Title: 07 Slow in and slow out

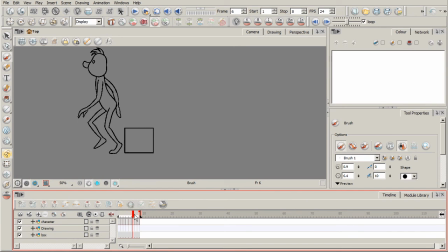[4:11]
We just got 8 different drawings where he's going to be just getting up and getting ready to walk away. If we kind of start to play this, you can see how it's very sudden. He just gets up, okay? And ideally, to make this feel just a little bit more natural, we want to kind of ease him into,
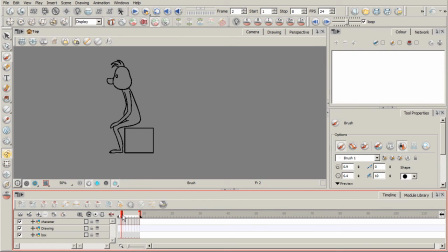[4:30]
have him kind of raise up off of this box, or at least kind of get ready to pull his body up off of this box before he takes off walking, okay? That way it doesn't feel like it's so abrupt or sudden, okay?
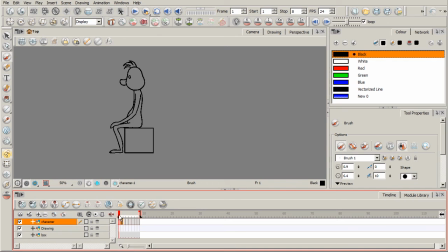[4:45]
So I probably want to add in maybe 2 or 3 drawings kind of right here at the beginning, just some in-between drawings to kind of help ease him, kind of slow into the action that he's about to perform. I'm going to go ahead and come forward 1, 2,
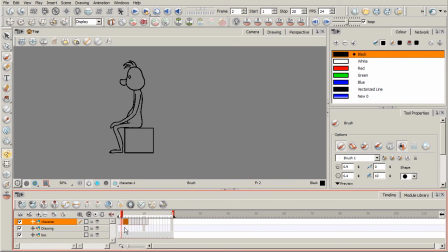[5:02]
3 drawings, and I'll delete those right there where the first drawing got its exposure extended. And what I'll do is I'll turn on my onion skin, and I'm going to go ahead,
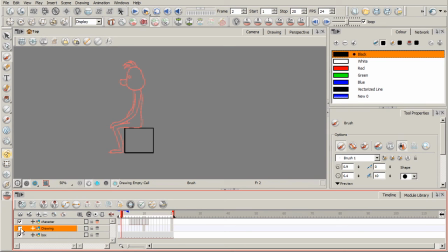[5:16]
and this looks like we'll go ahead and use this layer right here. We'll go ahead and call this sketch. Okay, and then this layer here is our box. All right, so on this layer here, I'll just use blue. What I'll do is I'll just kind of loosely sketch out what I have in mind here.
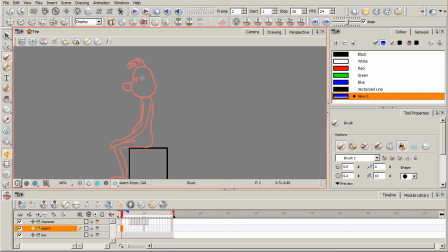[5:35]
I'll pause the video and just kind of go over it with some clean line work, and then we'll play it again so you guys can kind of see it just a little bit more clearly. But basically, I just kind of want to start to ease his
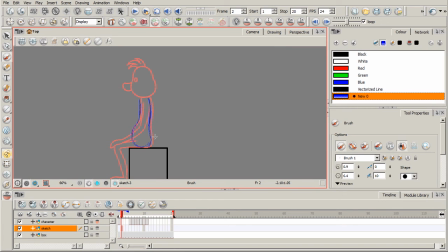[5:49]
body kind of forward. Okay, and so again, this is kind of something we did with the bouncing ball, kind of thinking about that spacing, how it's really close together, and then it becomes further and further apart, kind of like when that ball would come to a stop.
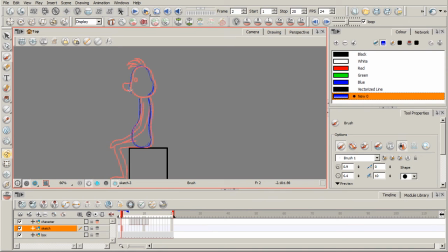[6:10]
So his head will be just kind of, his head and his body just initially will kind of go ahead and come forward just a little bit. So it might look kind of something like that.
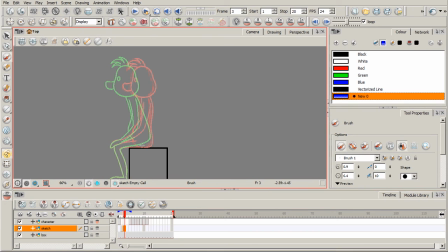[6:27]
Okay. And then we've got another drawing here where we're just going to kind of come forward just a little bit more. I may want to kind of take this handle down here to something like that so I can see my previous sketch.
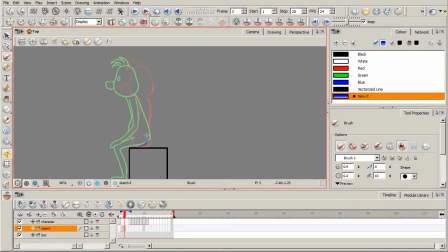So I'm kind of starting to straighten out that back just a little bit. I'm increasing my spacing just a little bit more now.
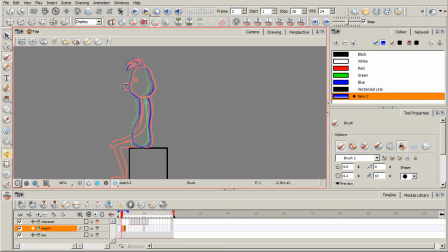[6:59]
So you can kind of see the progression of the spacing right there. And then as we get to here, we'll increase it even more.
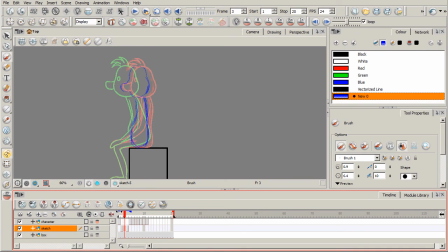[7:13]
And I'll go ahead and kind of pull that handle back just a little bit more so I can kind of see where I've come from. So on this third one, his back will be a little bit more straighter because he's bending, and that spacing will be
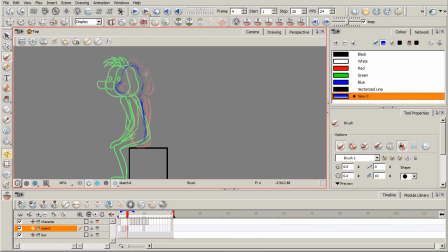[7:31]
even more so. Okay, so you can kind of see that spacing. Mostly right here, I'm kind of tracking the head. That's kind of what I'm looking at right here. So that's kind of what I'm thinking about as far as easing him in,
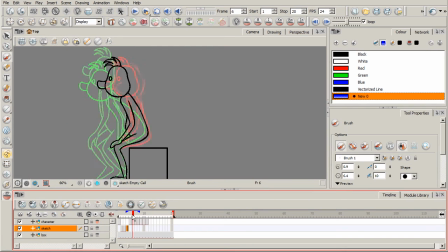[7:47]
slowing him into the action of him getting ready to take off walking. So just those are kind of some little guidelines that I've just very quickly and loosely dropped in there. But I'm mostly kind of looking at the head, and I'm also thinking about
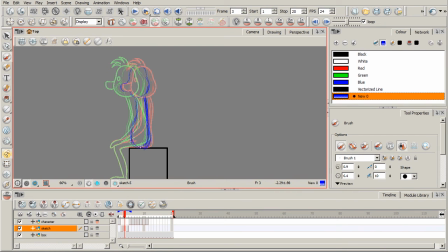[8:07]
just the back itself, kind of slightly starting to kind of straighten it and bend it just a little bit as he comes forward. So these are just kind of some guidelines.